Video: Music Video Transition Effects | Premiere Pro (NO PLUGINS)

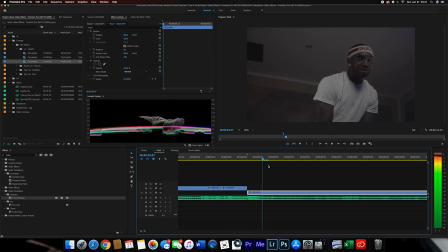[3:00]
all right so now we got that we got to cut we got our marks um what we're going to do now is you're going to hold option on your keyboard
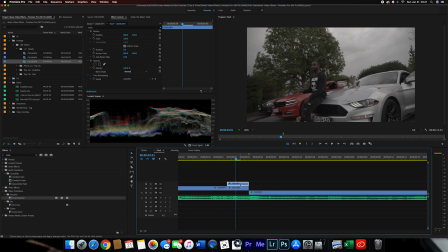[3:08]
and it's dragged itself to duplicated then after that usually i just change the speed so if you hold command r um i want to do 200 for my speed just to make it a bit more intense so if you go back and play it nothing really changed without the speed so
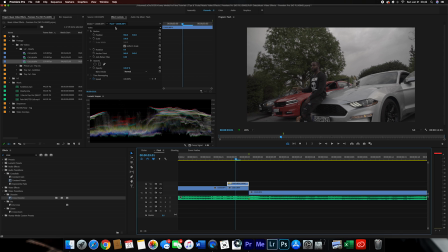[3:24]
um once we got that we're going to go into the effects control and you want to change the blend mode to screen and you see
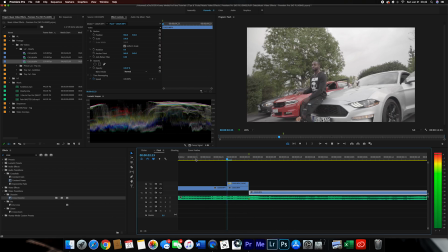[3:32]
that kind of makes it like a flash but you kind of want to make it a little smooth transition so what i'm going to do is one i'm going to well this is my personal preference it's not mandatory for this effect but um i'm going to increase the scale i want to bring
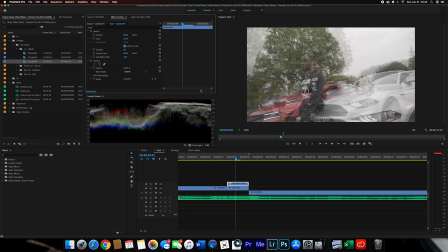[3:49]
it to say 150 and you see how because you have this at screen
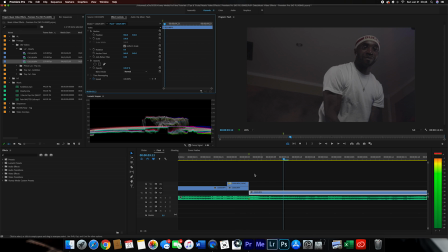[3:54]
and the clip is duplicated it's like a double kind of like the ghosting effect
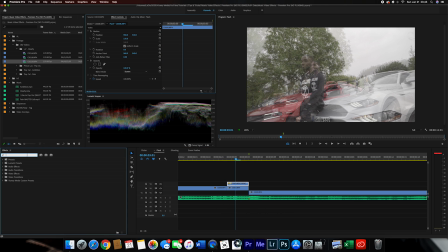[3:59]
which we'll get into later but and once you got that you're going to go to your effects tab and then type cross dissolve and just
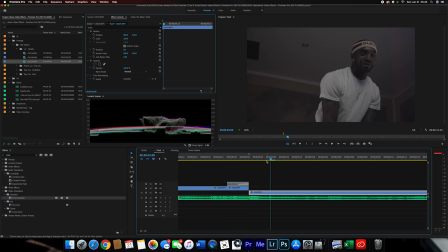[4:08]
add that to the clip and now it's a smooth transition because it's going to fade in and fade out
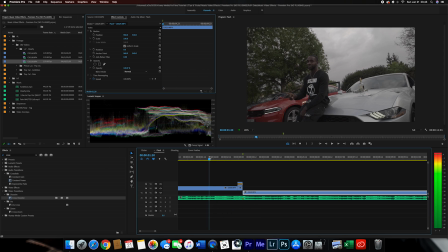[4:16]
and that's simple that's how you do the flash effect and like I said you'll get the most out of this effect if you edit to the beat I don't know if you guys can actually hear but the beat drops when the clips change it
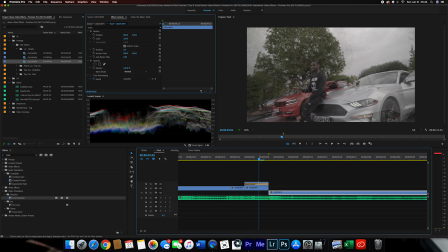[4:38]
just makes it ten times better and I think when you increase the scale it does make it look a little better just compliments to effect so if I were to go back and change this to 100 which is the original I
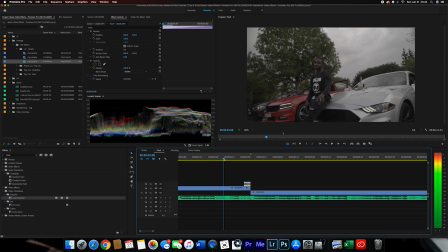[4:55]
mean it still looks cool but I don't think it's as intense compared
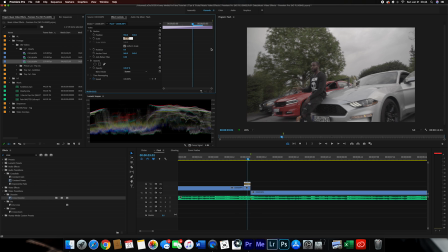[5:00]
to having it with a scale 150 it
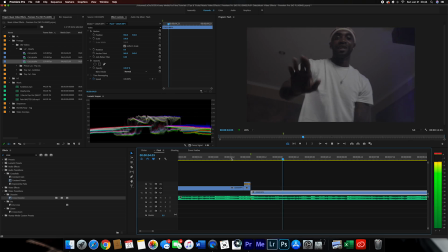[5:07]
just adds that additional look to it which looks pretty cool and that is how you do the flash
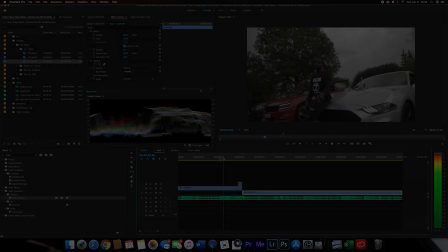[5:12]
effect which is pretty simple looks pretty cool this
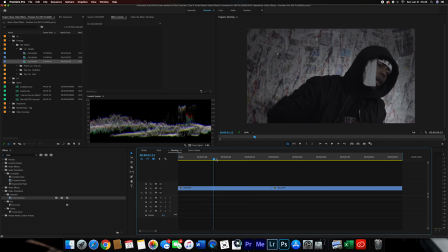[5:20]
next one is going to be the ghosting effect i'm pretty sure a lot of you guys have seen this in music videos before it's pretty much like kind of like the flash effect but without that flash um you're going to have two separate clips um it's going to be duplicated and we're going
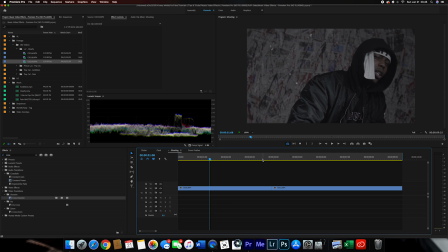[5:36]
to make it seem like a ghost is in the background essentially so with this one it's pretty simple already got my two clips right here i'm just going to go here hold shift again then just hit the left key undo four times so one two three four which is 20 frames like i
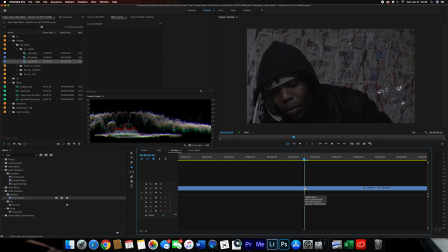[5:52]
said if you hold shift and hold the left left or right arrow keys is five frames so i'm going to do that four times to make
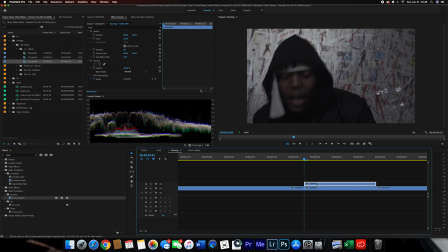[5:59]
it 20 frames so now i'm going to duplicate this clip and i'm going to adjust the speed of it so i want to do 200 this time
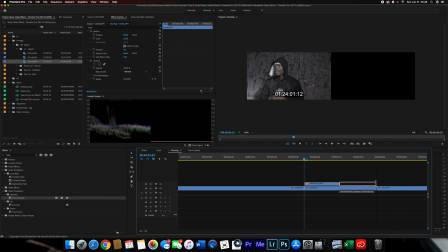[6:05]
and i'm going to play it back real quick
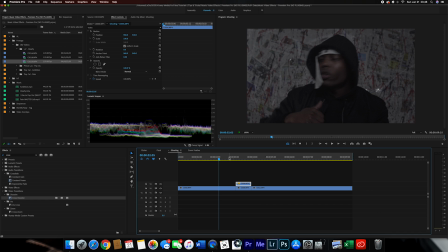[6:11]
i mean even that right there is can be a transition or an effect which is pretty cool but for ghosting what we're going to do now is i'm going to change the opacity to 50 percent